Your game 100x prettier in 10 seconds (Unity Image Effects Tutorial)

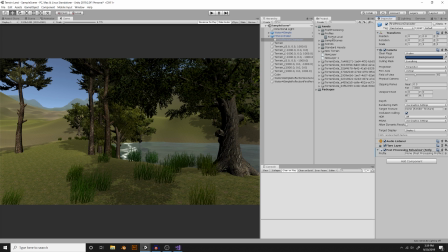4:04 So now all we do is drag which profile we want to use into this camera. So if we had 10 different profiles, we could actually drag and drop them on different cameras and different levels. And then if you wanted to change the post-processing image effects,
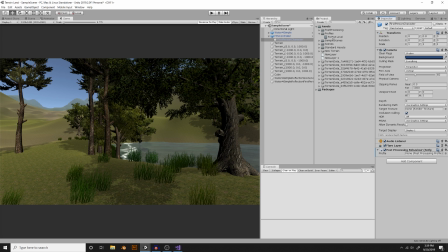4:20 if you wanted to change that Instagram filter for each one of your levels, you wouldn't have to go to your levels and change them individually. You would actually just change them in the profiles. So let's drag this forest level profile into the post-processing behavior. Blah, blah, blah, that's a lot to say. Let's drag that here. Good. So nothing's happened, that's okay.
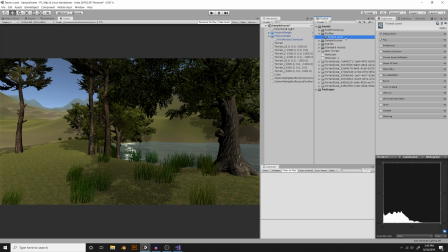4:39 So the first thing that's going to make your game look super professional is ambient occlusion. Now you can do ambient occlusion with baked lighting, but I prefer to do it with just the mixed real-time lighting,
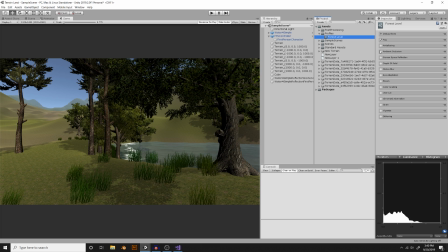4:52 especially when I'm in development, because baked lighting takes a long time to actually bake. So we're just gonna put that on really quickly. And so you could see what it did. See how it's adding shadows below the grass? It's also adding shadows to any edge or vertice for our polygons in our 3D models.
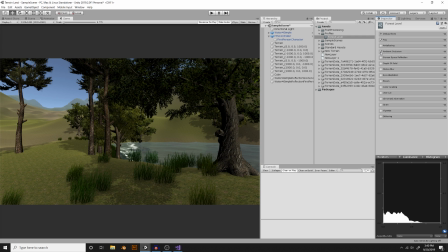5:12 So it adds a realistic shadow to pretty much every edge in your 3D model. And it does it real time, and it's not really hurting the CPU or the GPU. So that's pretty cool, and we can adjust the intensity if we want, but I think it looks good right about there.
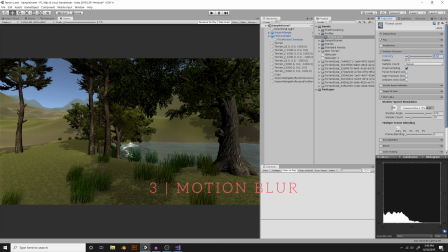5:28 Let's also put on some motion blur. Motion blur is really gonna make your game look cinematic.
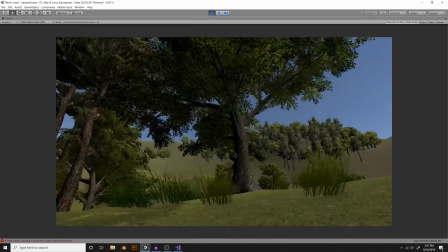5:35 And you can do this for 2D games, you can do it for 3D games. See if I move the camera like this, there's a bit of a blur. It's really cool.
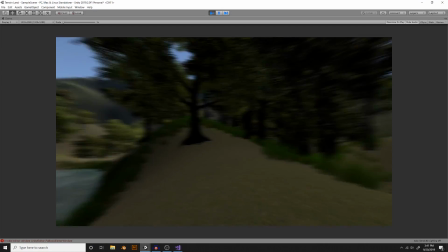5:43 Let me show you what it looks like without. So let's do this really quick. Shake the camera like that.
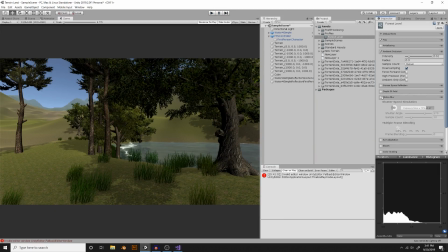5:49 And then if I turn it off, kind of looks like an N64 game, doesn't it? Kind of like we're playing James Bond. So just adding a little bit of motion blur makes your game feel modern and professional. All right, the next thing I love to add is just a tiny little bit of bloom.
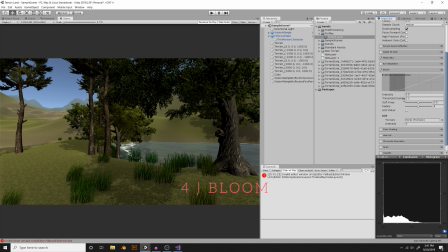6:07 So if we turn our bloom on, and what we're gonna do is increase the intensity just so you can see what it looks like here. So you can see the water is now shining. Isn't that beautiful? And you can see even some sun over in the horizon is peeking through those mountains. Now, if you want to, you can actually change the threshold so that it's really bright.
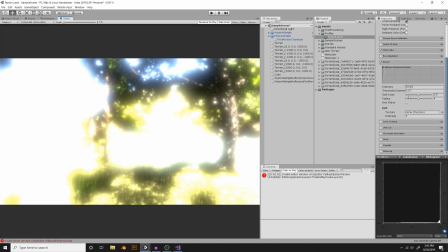6:27 If we hit play here, you can see it's almost like we're in a dream world. So if any of you have ever wondered how games make this effect happen, how they make things look dreamy,
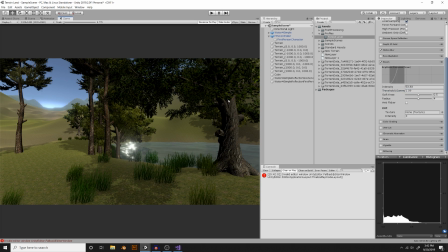6:36 it's just by adding some bloom. So I don't know, let's say this game is kind of like a dream world.
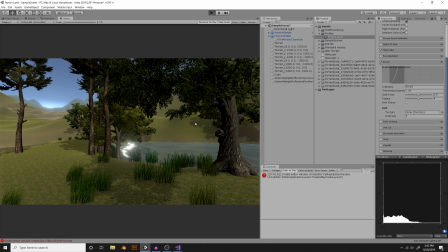6:42 I think this looks kind of pretty. So let's hit play and see how everything looks so far. Pretty cool.
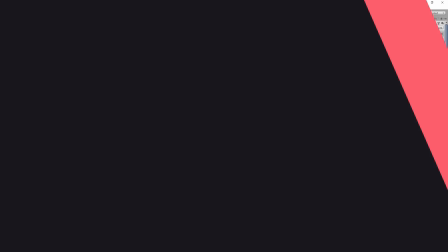6:49 Things are looking a little bit better. My favorite one is the color grading.
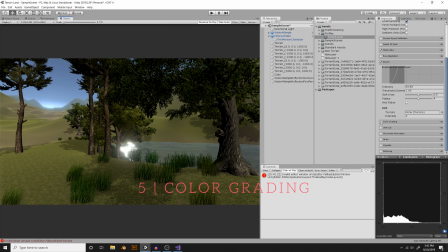6:55 This is where it's gonna get really filmic and make the game look really special. So let's turn that on, and then we're gonna go to filmic.
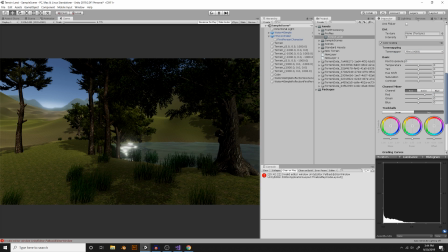7:04 So you can see the filmic look has added a lot of contrast to our image. It looks kind of cool, but it's a little bit dark. So I'm gonna turn filmic off. If it looks good for you, then go for it.
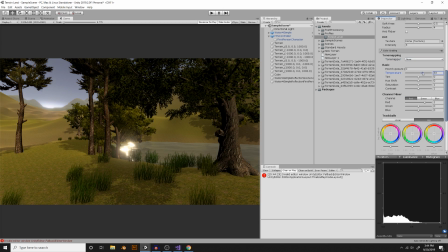7:15 But I'm gonna do none here. But what I'm gonna do is actually increase the temperature just a bit, warm it up, and then hit it with a little bit of contrast.
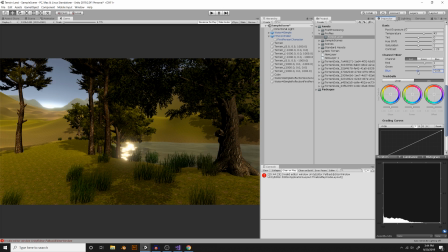7:24 Just like that. I think what I want to do is bring the blue down just a little so that makes the sky look kind of teal.
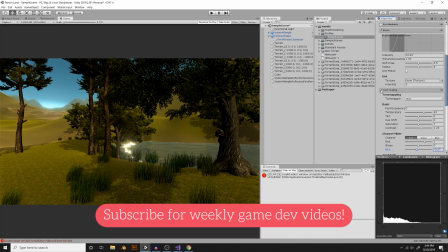7:30 See that? So here's what it looks like with it off. And here's what it looks like on.
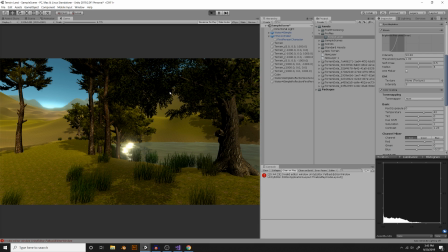7:35 So as you can see, it's kind of like adding an Instagram filter to your game, like I said before.
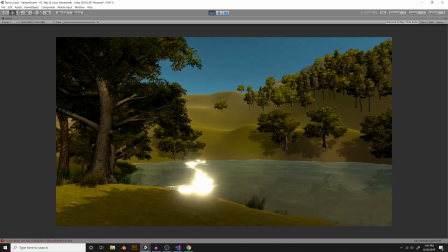7:40 So far, it looks pretty cool. I kind of like it. So let's exit play mode.
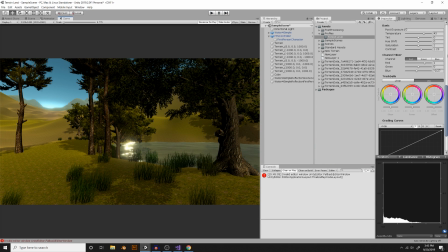7:46 And let's also do a little bit of a vignette.
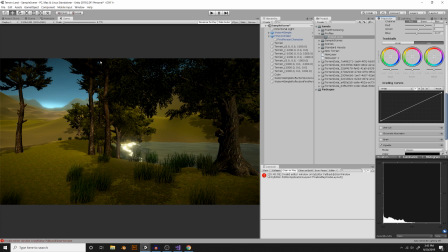7:50 And this is just going to add a little bit of darkness around the frame and make it look a little bit moodier.
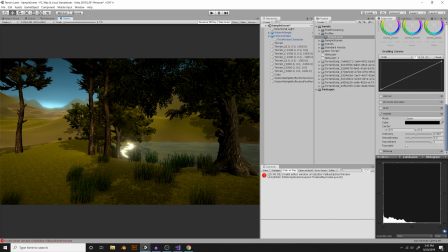7:57 There we go. And you'll see a lot of games do this, whether it's a 2D game or a 3D game.
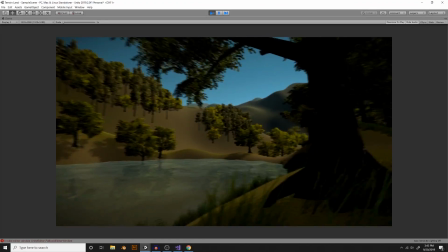8:02 They add a little bit of a vignette to make things look a little more cinematic.
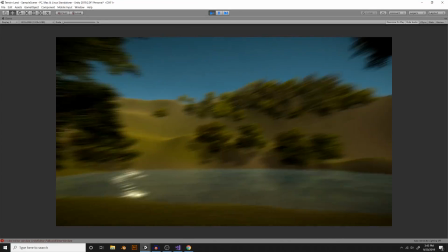8:07 So far, it looks pretty cool.
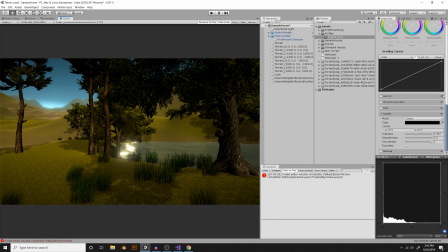8:11 And another one we can do that makes me really excited is the grain here. You can turn the grain on, and what the grain does is it makes it look like it's a film.
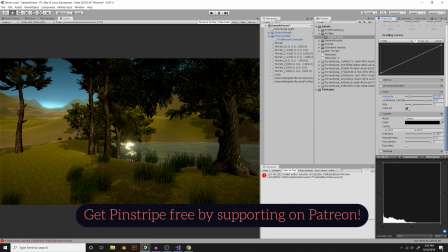8:20 So you can decrease the intensity. And I don't like the colored grain that makes it look like it's a VHS.
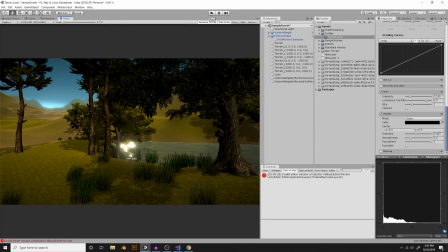8:26 So we'll turn off colored so it looks more like an old school film. And you probably can't see it in the actual video. So let's increase it to about this so you guys get the idea of what it looks like.
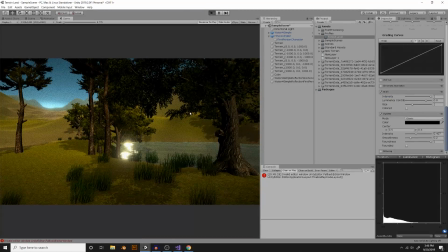8:38 So that's pretty interesting, right? Adding some grain to your image.
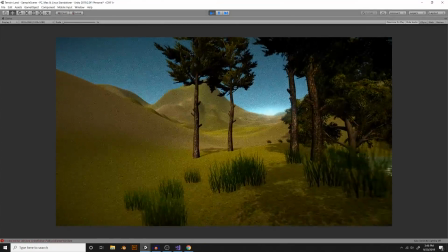8:43 And obviously, guys, this is just to show you what it looks like. But you can be really subtle with a lot of these details here.
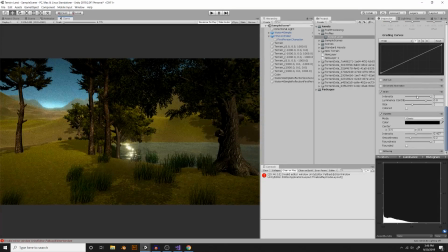8:50 So let's bring that down, obviously, just a bit. Go.
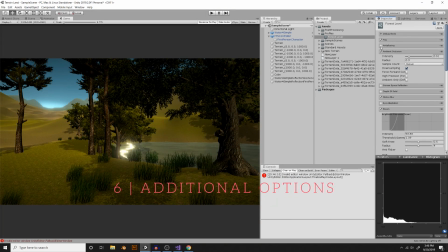8:55 And there's a couple more that actually really help your game that I'll briefly go over, but I don't typically use them. Anti-aliasing, you can turn that on, and it basically makes the edges not so pixelated, so you can definitely see it in the trees there.
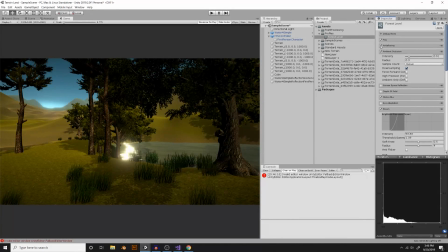9:12 So it adds a little bit of smoothing to the edges of all of your polygons and your billboard PNGs. I'm gonna keep that off though. Another one you can do is depth of field. You can actually add some blur to the distance.
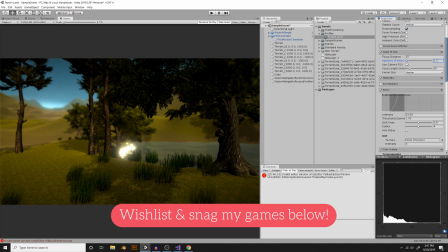9:29 There we go. So it makes things look a lot more moody and dramatic.
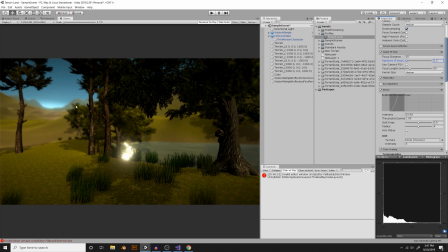9:35 So you can see it's blurry in the background here and really crisp in the foreground.
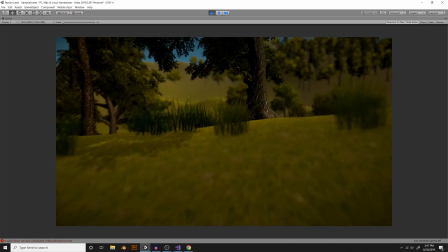9:39 And this is again gonna make your game look very dreamy, very indie, I think is a good word.
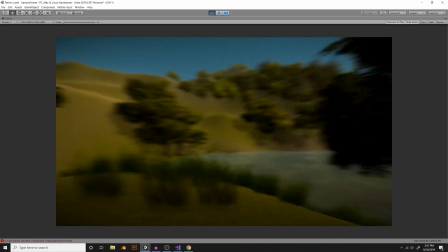9:45 A lot of indie games do this kind of effect. So you can see it's really blurry.
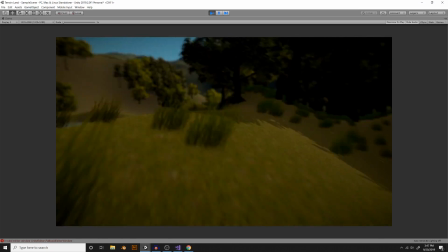9:49 Or guys, you know, if you were playing a first person shooter and you were aiming down the barrel of the gun, you could actually use some depth of field as well.
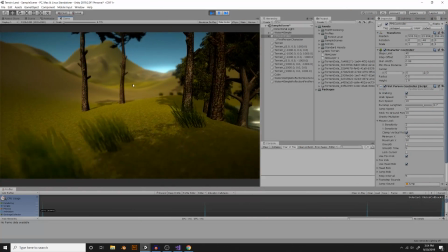9:57 So one final note I want to say about these post-processing effects.
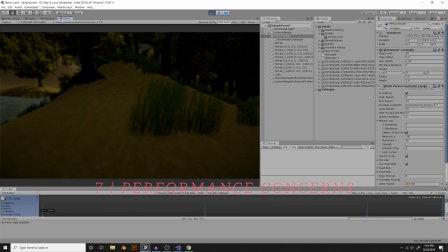10:01 In my experience, and I've got two games on Nintendo Switch now and Xbox and PS4.
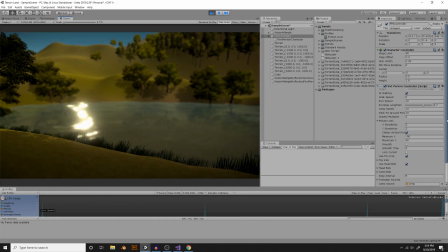10:08 In my experience, consoles differ in terms of performance when you have these post-processing effects on.
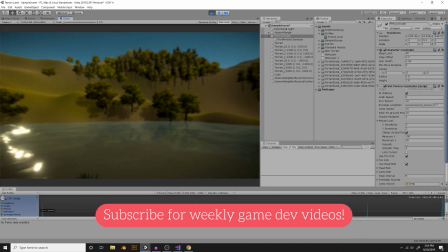10:16 So PS4 and Xbox, we didn't really see a frame rate drop when we used these kinds of effects on Once Upon a Coma, but we definitely did see a drop
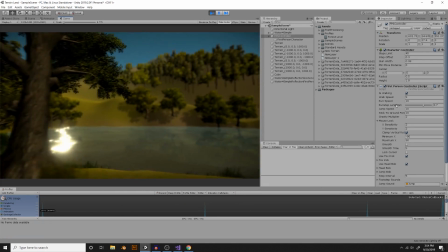10:25 from like 60 frames per second to like 30 frames per second when we used certain image effects.
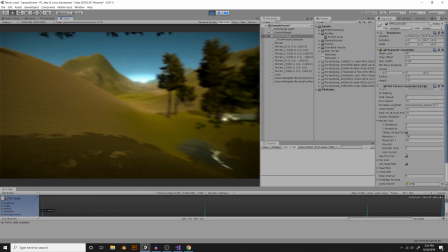10:32 Certain things like noise, for example, I don't know why, but they slowed our game down.
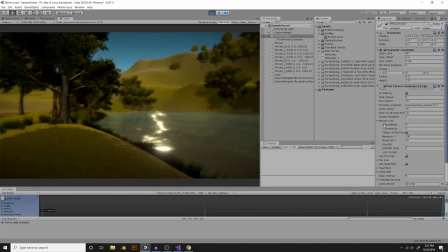10:39 And also the bloom and vignette hurt performance as well.
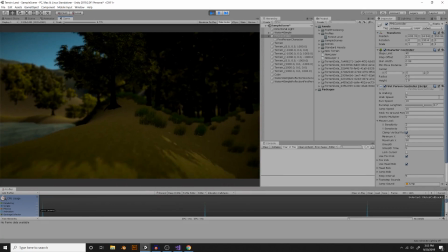10:44 So just be really careful with these image effects. Don't rely on them.
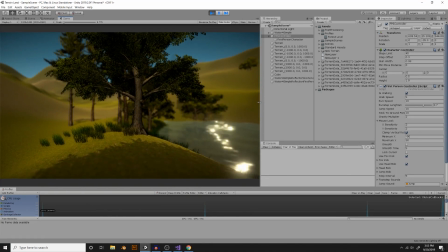10:49 If your game looks like complete garbage without them, I would consider trying to fix your game first before adding on this polish. All right, guys, what did you think? Pretty cool, right? It's amazing what you can accomplish in 10 seconds inside of, I know it wasn't 10 seconds, that was like 15 minutes, whatever. 15 minutes inside of Unity, you can make your game look 1,000 times better, make it look more professional. This could be the difference in pitching your game to a publisher, or it could be the difference in pitching your game on Kickstarter, or just getting good reviews on Steam. Adding that little bit of polish makes a world of difference. If you guys enjoyed this video, please subscribe, leave a comment, I'll try and answer as best as I can. Also, hit the notification bell. Also, finally, you can get your name in the credits of this video or the next video if you support on Patreon. Get a free copy of Pinstripe, which is a game that I made. You can see all sorts of cool behind the scenes footage for the games that I'm making. There's a ton of goodies on Patreon, so please click the link in the description. Also, guys, don't forget about NordVPN, and they're the reason that I made this video, or they're one of the reasons I made this video. So click below if you want to get a super good deal with NordVPN.